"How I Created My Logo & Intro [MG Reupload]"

Hello there, Mr. Grineer. Hope you guys are having a good day. Welcome back to my channel. So today in this video we're going to be going over how I design my logo and intro that you've seen on some of my most recent videos. Now everything on my channel I've designed myself so pretty much the logo and the intro is all me. So I'm going to go over my design process from sketch to vector design to animation and yeah I hope you enjoy it so without any delay let's just hop straight into the video so
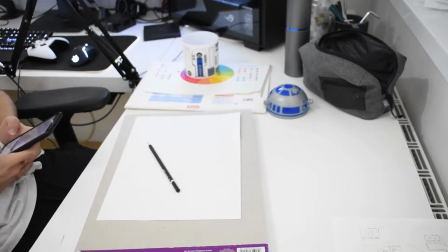to start with I had to do the sketching so in order to do this pretty obvious I just got
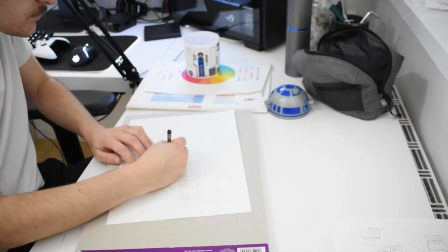paper and a pencil and I just drew out designs this took me a
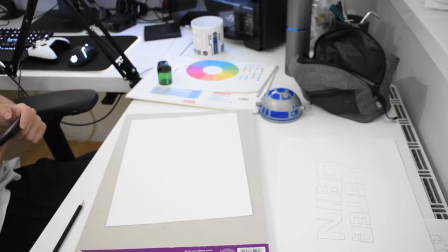couple of hours and as you can see I'm kind of procrastinating and
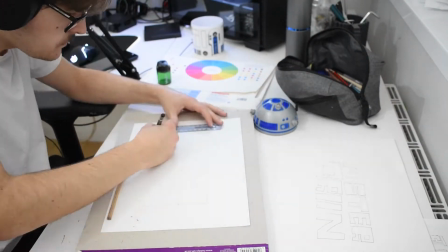I was originally going to cover this section in a little bit more detail but then I realized that you can't see anything to do with my design
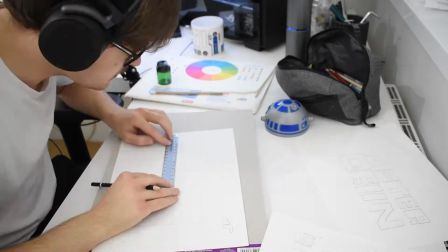in this but basically I just I just drew out ideas for the design and then I use them for references
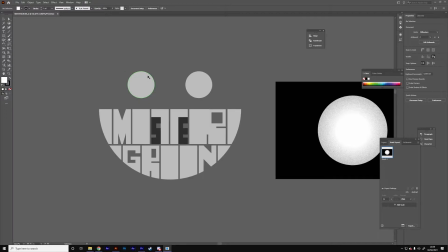moving on from the sketch let's go over some of the AI properties of this design so this is Adobe Illustrator which is a vector graphics software if you don't know what vector graphics are I'll just quickly go over explaining it there are types of graphics there's raster graphics and there are vector graphics
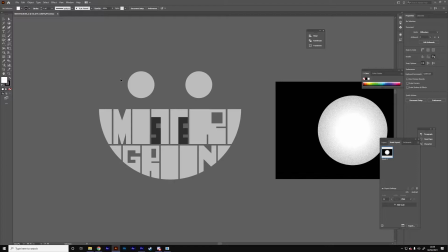raster graphics are traditional rgb pixel based graphics which use pixels to lay out an image whereas vector graphics use points connected via lines and are essentially just use calculations to allow you to render an image for
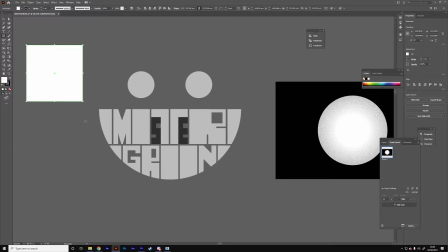example this square here is made out of four points therefore it knows that there's a point here, point here, point here, and point here, connects them up and it fills them with a color. And that's how you would make this.
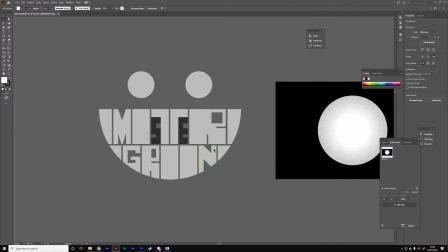So that's how vectors work. Now moving on, I'm going to quickly go over essentially some of the design ideas behind this.
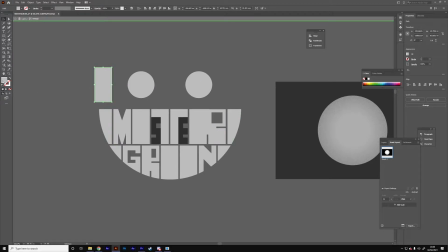So the first sort of design principle I adhered to was that all the shapes are sort of a similar width. So essentially I took this eye and I just copied it a bunch of times and they all take up the same amount of space. It's the same with the bottom row, they are all essentially the same width as the I,
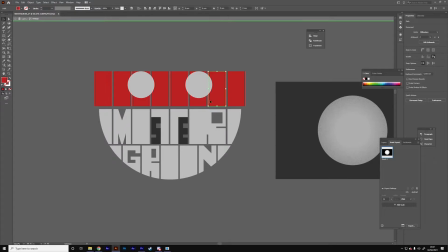with a notable exception being this R, which is the size of two letters. And that's because of a problem I ran into whilst designing this. So, as you probably noticed, the T, the S, and the E are all grouped together.
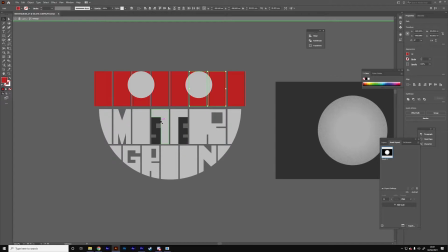This is because I couldn't figure out how to make the T work within the design. Everything else, including the S and the E, could have a blocky design, but the T, in order to make it distinctly look like a T, it would have been extremely hard to implement. So my solution was to split the T in half and place the S and the E underneath it,
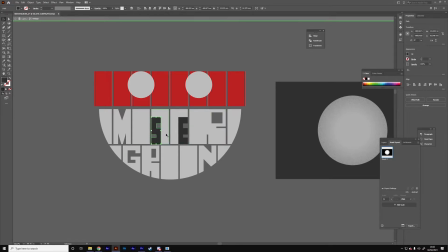thus taking up two spaces in the middle representing the two middle teeth.